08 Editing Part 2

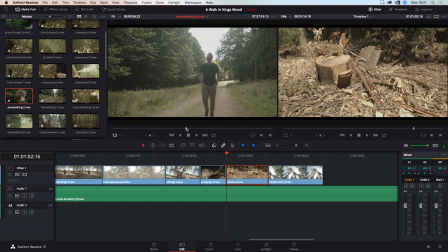15:56 we have Dave still walking casually through the forest and
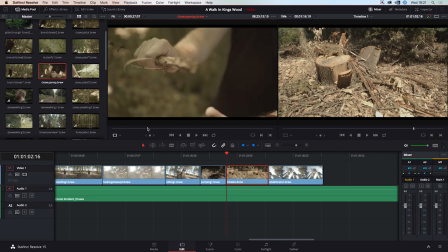16:04 we have a close-up snap of a twig that isn't as impressive as we were hoping for but we could use that, we could stick that in.
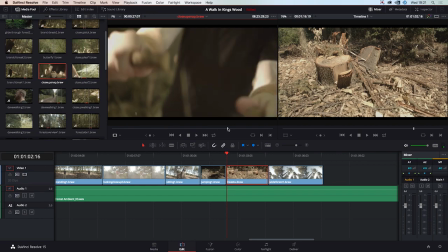16:14 Is the second break any better? It's a little bit better but because you have to also be careful of your focus especially whenever you're shooting quite quite wide open we were shooting at 1.8 just to try and get you know
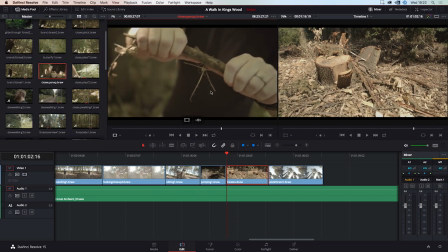16:30 everything else kind of blurred out and it was lack of direction with Dave that I didn't give him that he needed to keep his hands in exactly the same place so I could keep that focus and he moved his hands forwards as you can see and it's all went out of focus but for this kind of it's kind of a stylistic kind of look
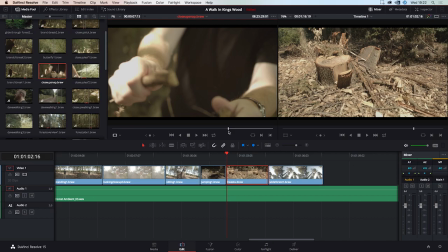16:49 like a stylistic art artistic kind of shot so i think we can keep that in there we'll set our in point i've already set my out point and
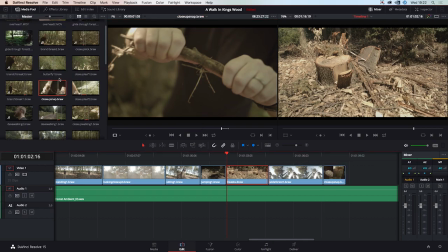16:58 we'll fling that in um we've got another close-up of him touching leaves
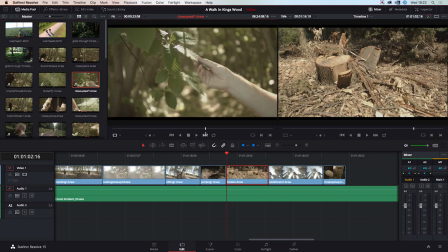17:05 leaves i don't know what it is about dave touching leaves but we thought they would make Nice man with nature shots He's either destroying nature or he's feeling it